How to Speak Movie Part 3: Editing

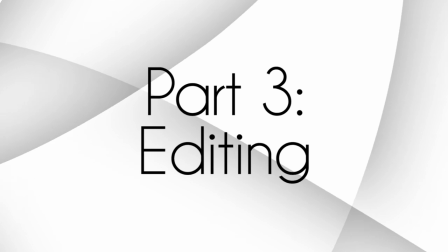0:02 In the first 2 episodes, we learned some basic words in movies' visual language, and they were all about lights and camera.
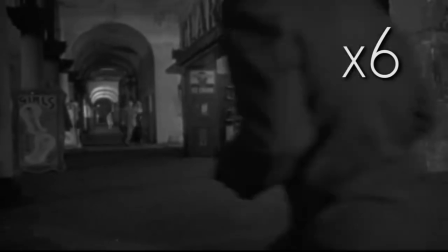0:09 So now, you're ready to say, action. And the scene plays out.
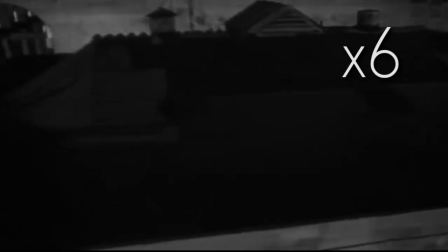0:15 And plays out. And plays out.
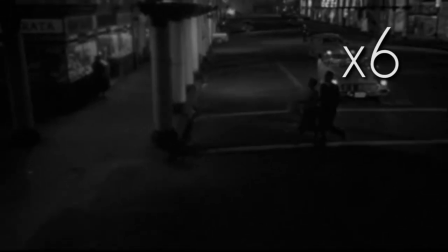0:19 Some directors like letting a scene play out, in what's called a sequence shot, or long take.
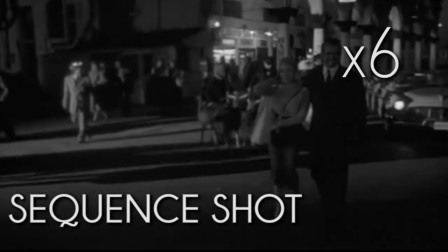0:26 It's a long-running shot, usually over a minute, that takes in a lot of action in a scene.
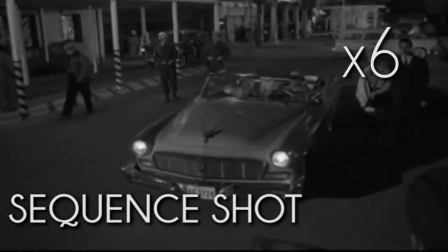0:31 Sometimes it covers simple dialogue, sometimes it covers a complicated sequence of events.
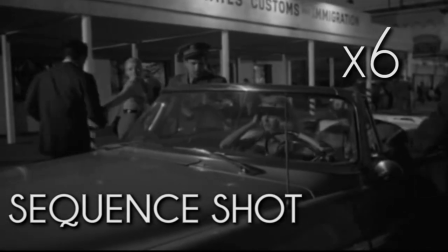0:36 Sometimes it lasts for 1 minute. This shot lasts 4.
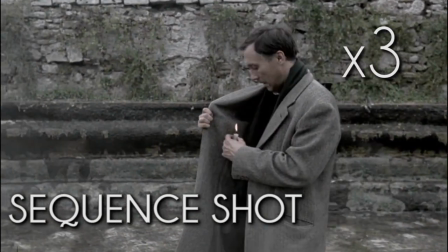0:42 And this shot lasts 9. It's something of a game amongst some directors to see how long you can let a shot last.
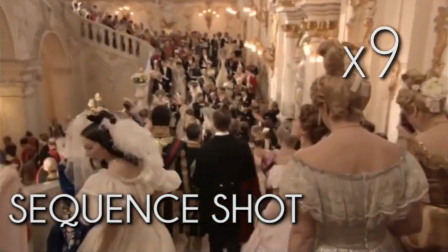0:50 This director won that game. His whole film is one 90-minute unbroken shot.
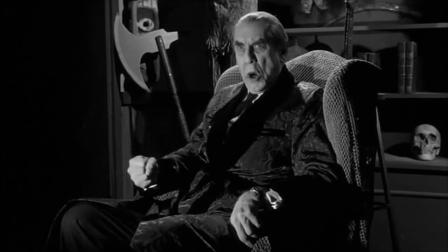0:57 But doing that just isn't realistic, or easy. And after lights, camera, and action, every director has to say, cut.
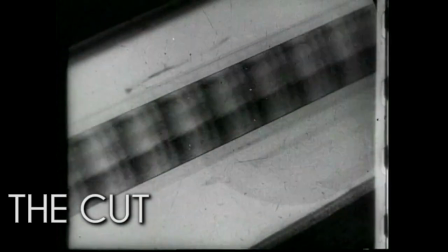1:06 So what is a cut? Basically, it's the transition between the end of one shot and the beginning of another.
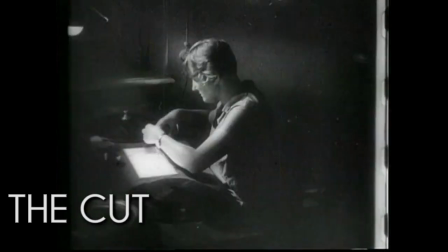1:12 The simple cut is the most basic transition between shots, though there are others,
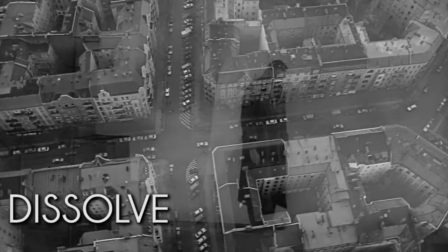1:18 like the dissolve, where one shot slowly fades into another, sharing the same space for a few seconds.
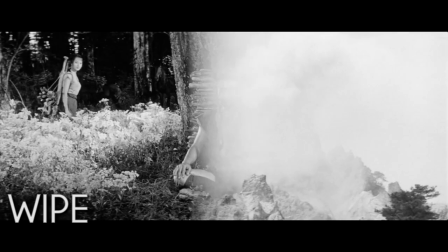1:24 Another common special transition is the wipe, where the second shot rolls over the first shot.
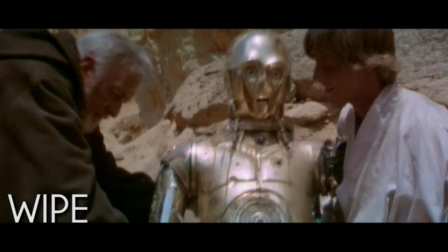1:31 The wipe and the dissolve are traditionally done to mark the end of one scene and the beginning of another, or to mark a change in location.
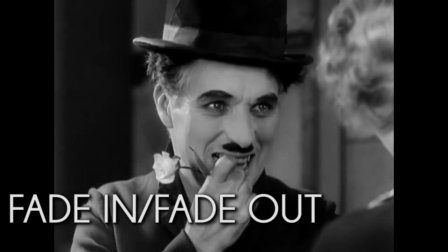1:38 Another common cut is the fade in and fade out. It's a common way to start and end a film, going to and from a black screen.
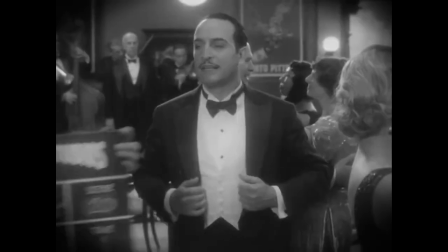1:46 It's a simple way of saying, the end. Now, individual shots are created separately, and even though a scene can last under 5 minutes,
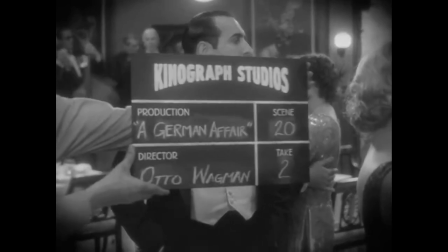1:55 between the start of one shot and the end of another, there could be hours, days, weeks, and on some troubled productions,
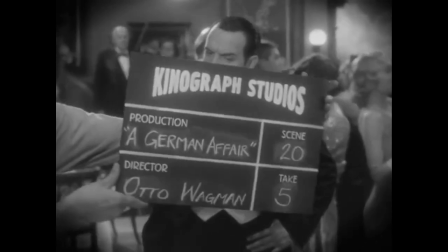2:03 months. So filmmakers developed a syntax of shots that make you believe that everything is happening simultaneously,
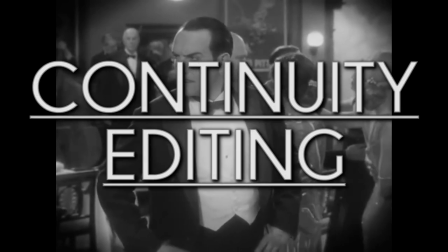2:09 in a technique called continuity editing. Good continuity editing is invisible,
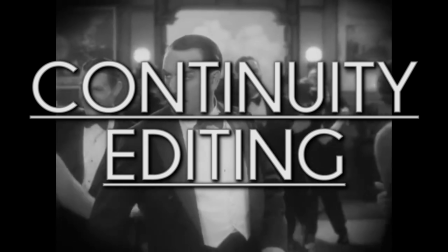2:15 drawing you into the illusion that a scene that took sunrise to sunset to shoot is actually taking place in the few minutes that the scene plays out.
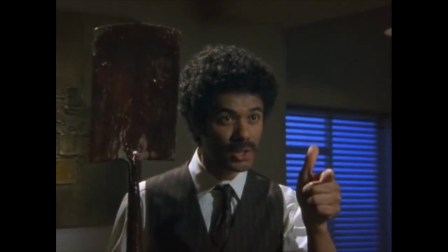2:23 This kind of editing should be invisible, because people notice when it isn't.
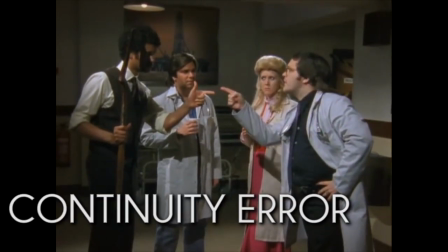2:28 These flubs are called continuity errors, where the in-universe logic of a scene doesn't match with what shows up on screen.
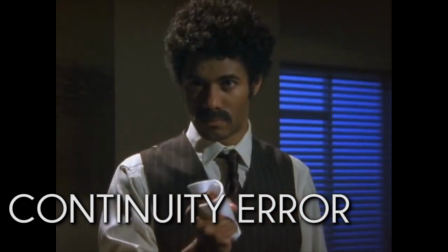2:35 Look at the man on the left. But that's an obvious mistake done as a joke.
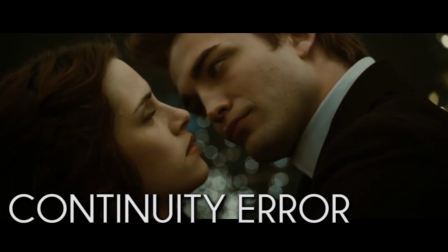2:40 Most continuity errors are subtle things that break established conventions, things that go off in your mind as strange without registering as strange.
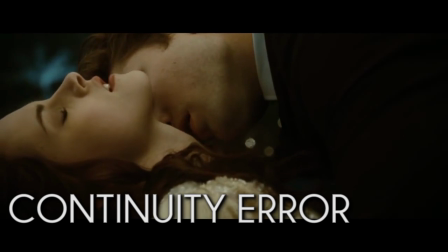2:48 Because without you knowing it, they've broken the illusion.
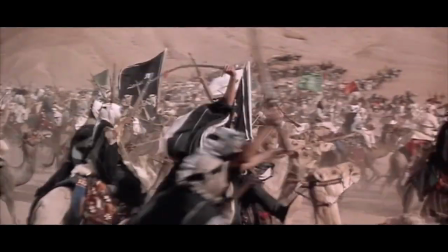2:52 Some of the subtle things directors do to establish a continuous space include using screen direction,
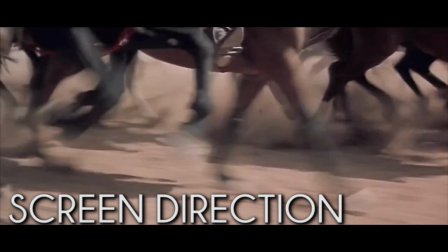2:58 having a consistent direction of movement between shots, giving the audience a sense of relative location.
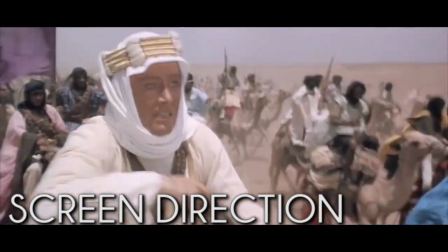3:04 In every shot of these charging horsemen, they are always going to the right as they attack.
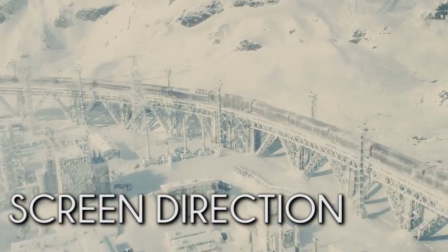3:10 And even though the train goes through several hard turns,
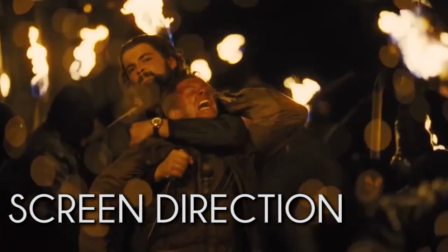3:13 the back of the train is always on the left, and the front of the train is always on the right.
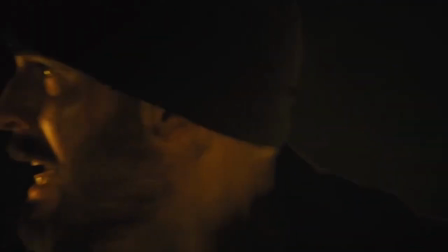3:19 By having screen direction respected, cuts can be linked together by continuing the action from one shot to another,
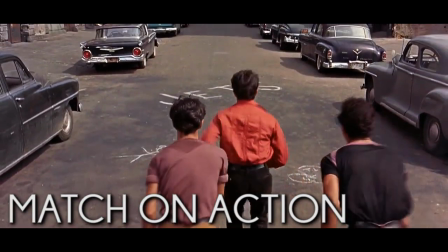3:25 in what's called a match on action, or continuous action.
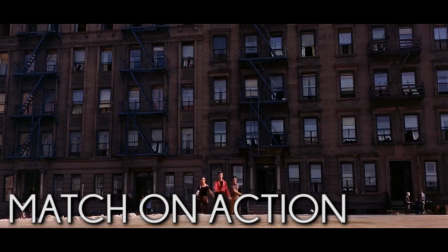3:30 A good match on action lets movement carry from one shot to another.
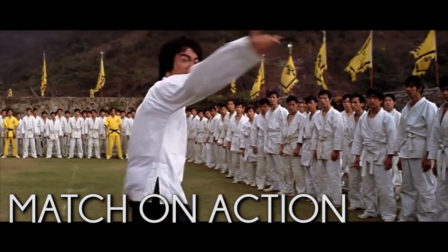3:35 This can be dramatic, like starting a kick in one shot and showing it connecting in the next shot.
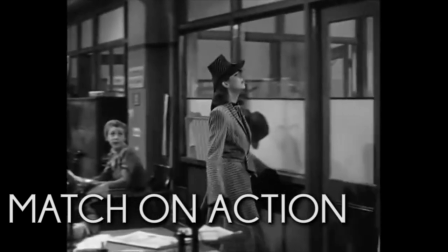3:40 Or it can be subtle. A character goes through a door on her right in one shot and enters through that door in the left in the next shot.
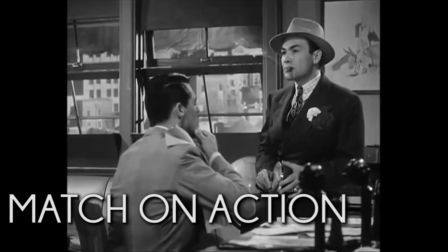3:48 An action as simple as going from one room to another.
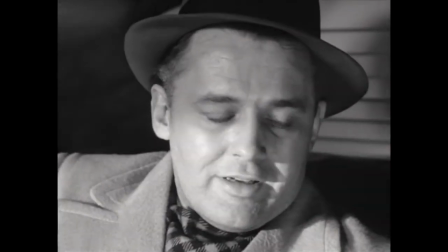3:51 If the characters aren't moving, screen direction can be established by where they look, in what's called eyeline.
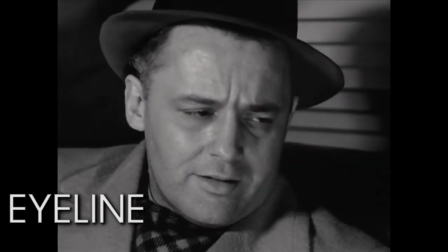3:57 A person in shot A is looking screen right. A person in shot B is looking screen left.
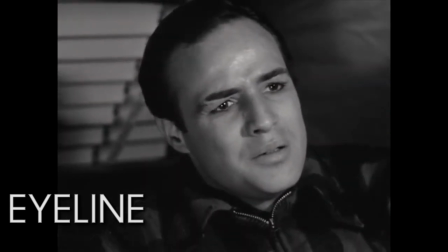4:03 Our brain fills in the blanks and figures out that they're looking at each other. Take away the two shot in this sequence, and it still makes sense.
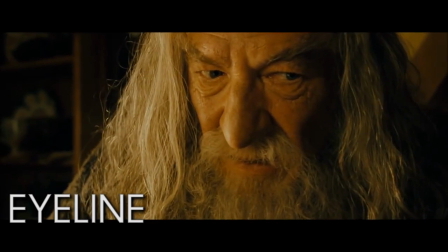4:11 In this scene, a character's quick glance, followed by a shot of an important object,
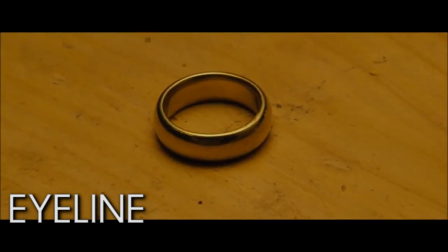4:16 can show where that object is in relation to the character, in this case, below him and to the right.
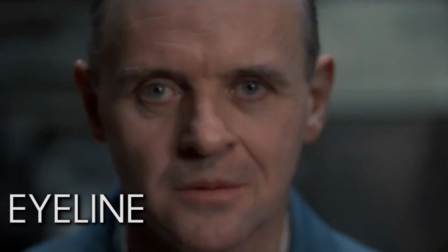4:21 In a more interesting use of eyeline, the person in this shot is looking directly into the camera.
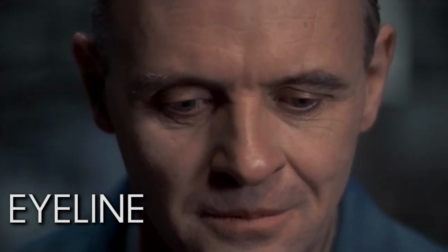4:27 Another person is also looking directly into the camera, confronting the first person.
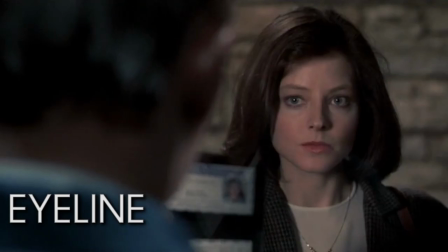4:31 They talk, and after their first lines, the eyeline changes to just off the camera, showing a change in their relationship.
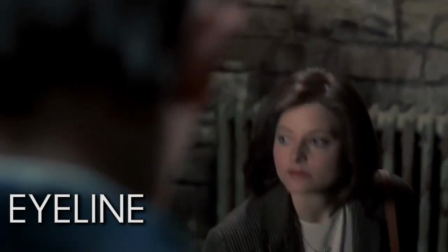4:38 Follow the eyes, follow the movement, build the scene. Now, film's dramatic tradition grew out of theatrical practices.
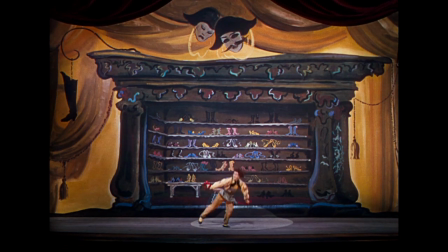4:46 When you watch a play, you can see everything happening on stage at once, from a certain angle.
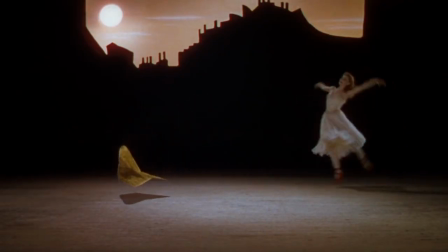4:51 So in film, you can stand back from the scene and get up close to different characters.
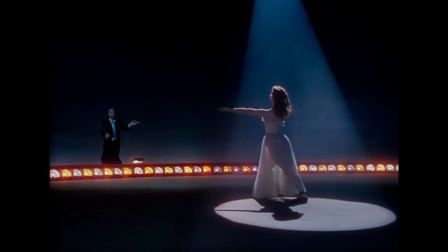4:56 But jumping behind the actors feels jarring and unnatural. so plenty of directors follow the 180-degree rule.
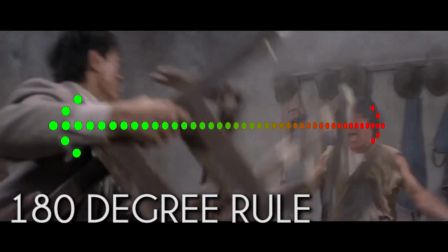5:04 When blocking a scene, directors often use an invisible axis as a guide.
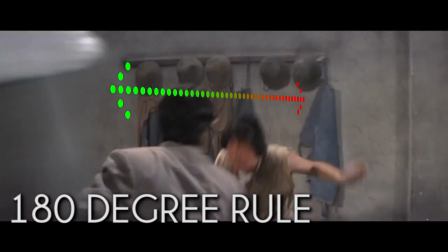5:08 So in this complex fight scene, the camera always stays on one side of the fighters.
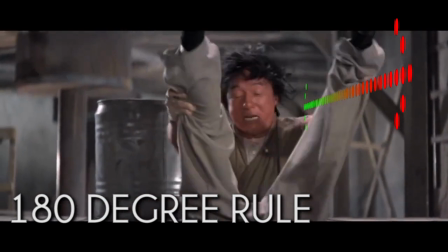5:13 So even when they switch places, we don't feel like we've lost track of where they are. This scene has a visible axis, the train tracks.
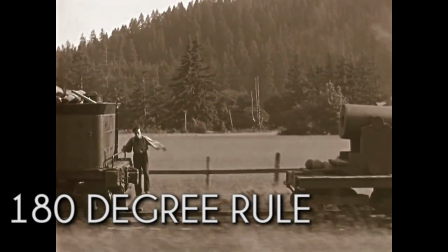5:22 The train is always going left, and even as our hero bumbles about on the engine,
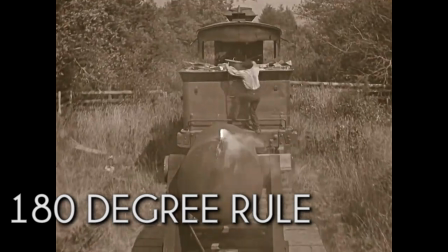5:26 the camera never goes to the other side of the tracks, keeping us oriented and letting us focus on the slapstick happening here.
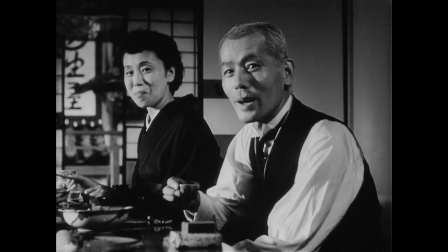5:33 But the 180-degree rule is more of a guideline than an actual rule, and it's broken all the time in what's called crossing the axis.
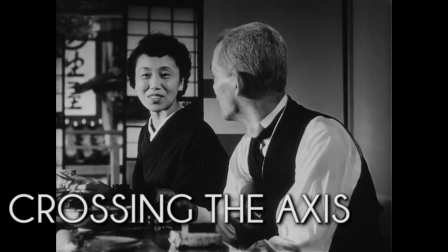5:42 This dinner scene jumps all over the place, but because everyone's eye line is fixed,
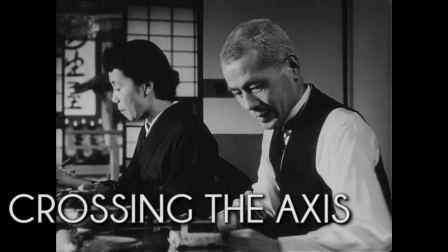5:47 and because everyone's placement is made clear, it doesn't feel too jarring when the axis is broken.
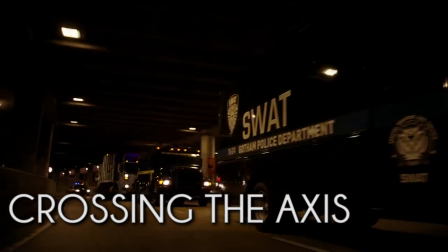5:52 Or maybe the director wants it to be jarring.
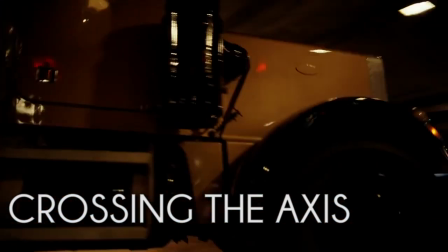5:55 This chase scene crosses the axis here, and here, and here, and here, and here,
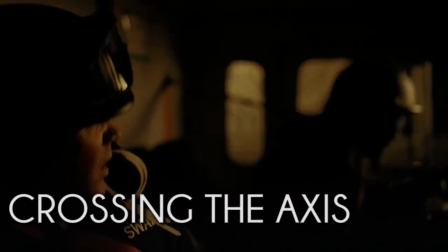6:02 but it keeps returning to these shots of the man in the passenger seat and the man in the prison car going in the same direction.
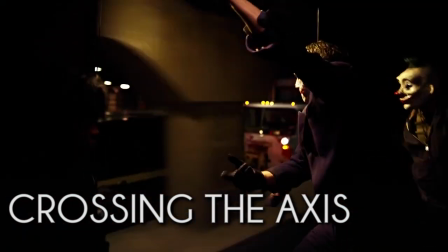6:09 Chaotic, but not entirely unintelligible. But bending rules only gets you so far. Eventually, every director has to return to the basics. Your basic scene will start with an establishing shot.
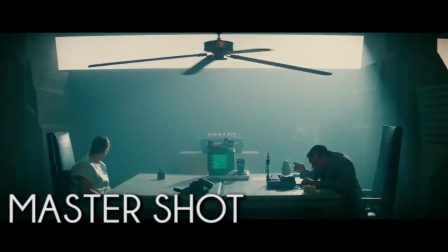6:21 This shows where the scene takes place. Then cut to a master shot, a wide shot that shows the scene in its entirety to establish everyone's location.
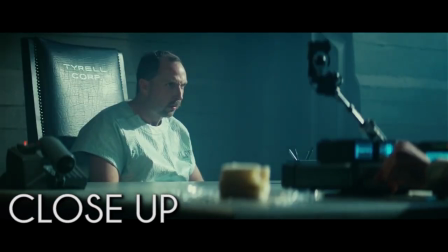6:30 From there, you move into a close-up of someone talking.
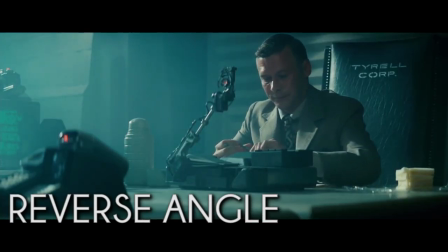6:33 Then, cut to the reverse angle, the opposite side of the previous angle, showing who or what the first character was looking at.
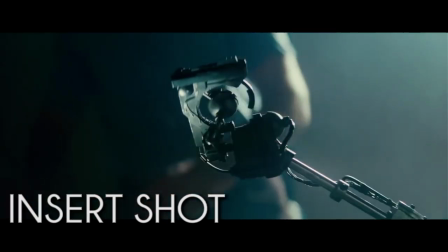6:41 And if there's an important detail in the scene, it'll be shown in close as an insert shot, breaking away from the main action to show an important detail.
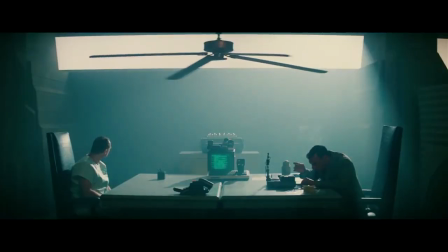6:49 A wide shot with two close-ups with inserts for details.
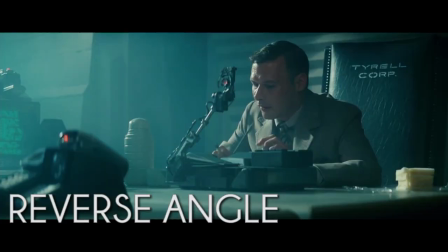6:53 Wide, insert, close, reverse, and so on.
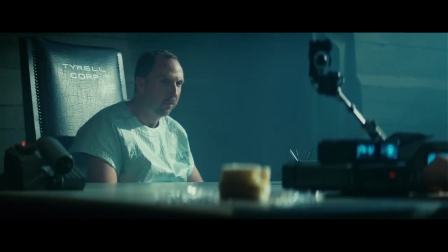6:59 From this camera setup, you get the most common of all shooting techniques: shot,
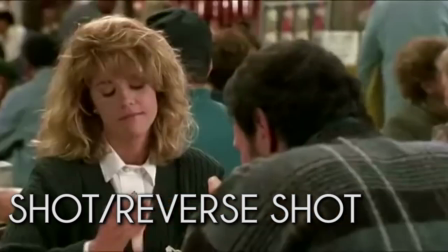7:03 reverse shot, made of a master shot, a close-up, and the reverse of the close-up.
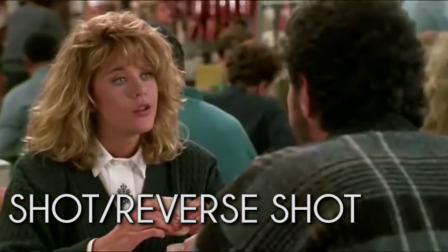7:08 Two people talking. Screen direction is respected, the axis isn't crossed.
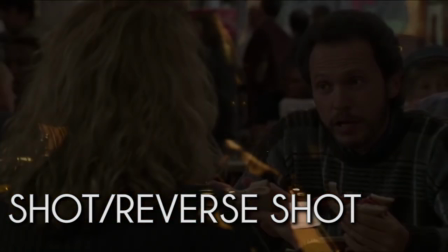7:13 Bread and butter filmmaking. Nothing fancy. But it can be made fancy.
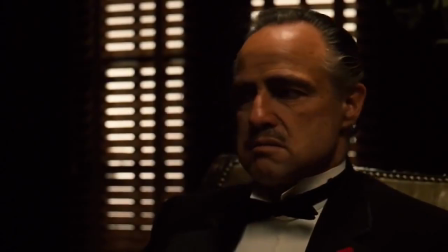7:19 Maybe the scene starts with two close-ups and ends with the wide, leaving the audience guessing where they are and who's talking to who until the end of the scene.
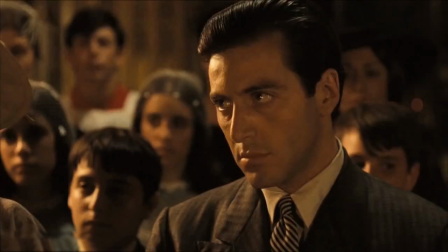7:28 And one of the strengths that movies have over theater is that cutting allows you to easily jump from one scene to another.
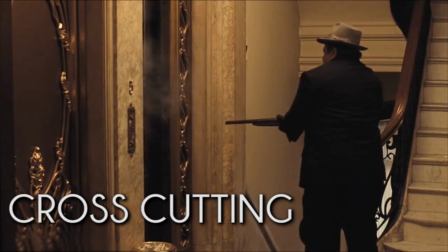7:34 In film, this is called cross-cutting, where the film jumps between two lines of action to show that they're happening simultaneously.
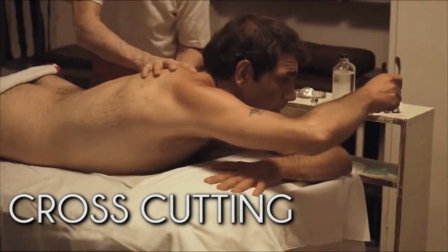7:42 This play with time and space is one of film's unique strengths as a medium,
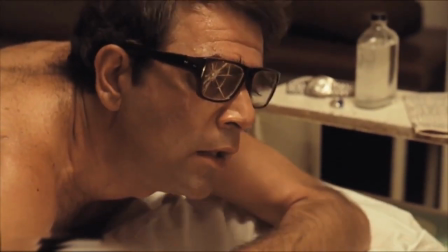7:46 and intentionally breaking continuity is called discontinuity editing.
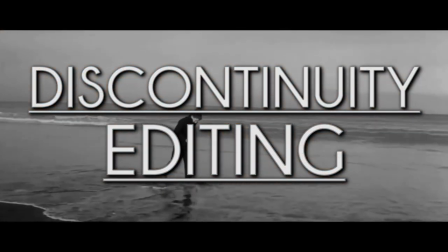7:51 This is the kind of editing that stops pretending to reflect reality and starts reflecting emotion.
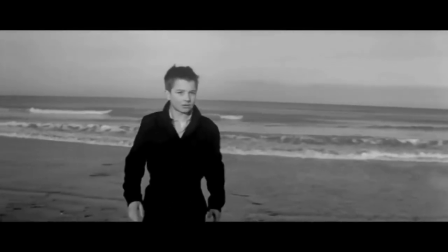7:57 A common technique editors use is playing with the nature of time, such as in the freeze frame, where a single frame of film is stopped.
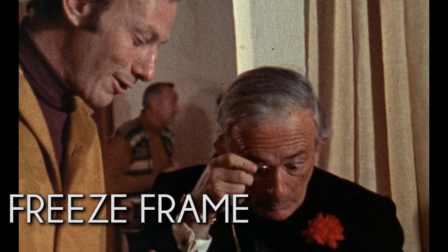8:04 It can show angst, or even playfulness. Time can also be manipulated with slow motion.
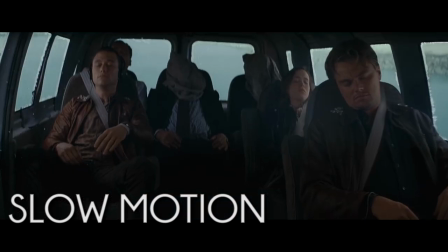8:11 A clip is slowed down, letting us see the tiny movements we'd miss at normal speed.
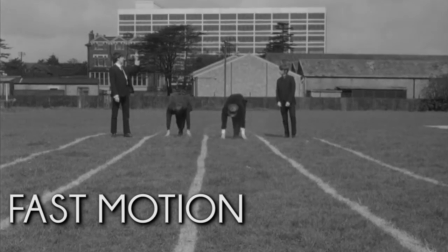8:15 And there's also fast motion, which speeds the action up, often making it feel comical.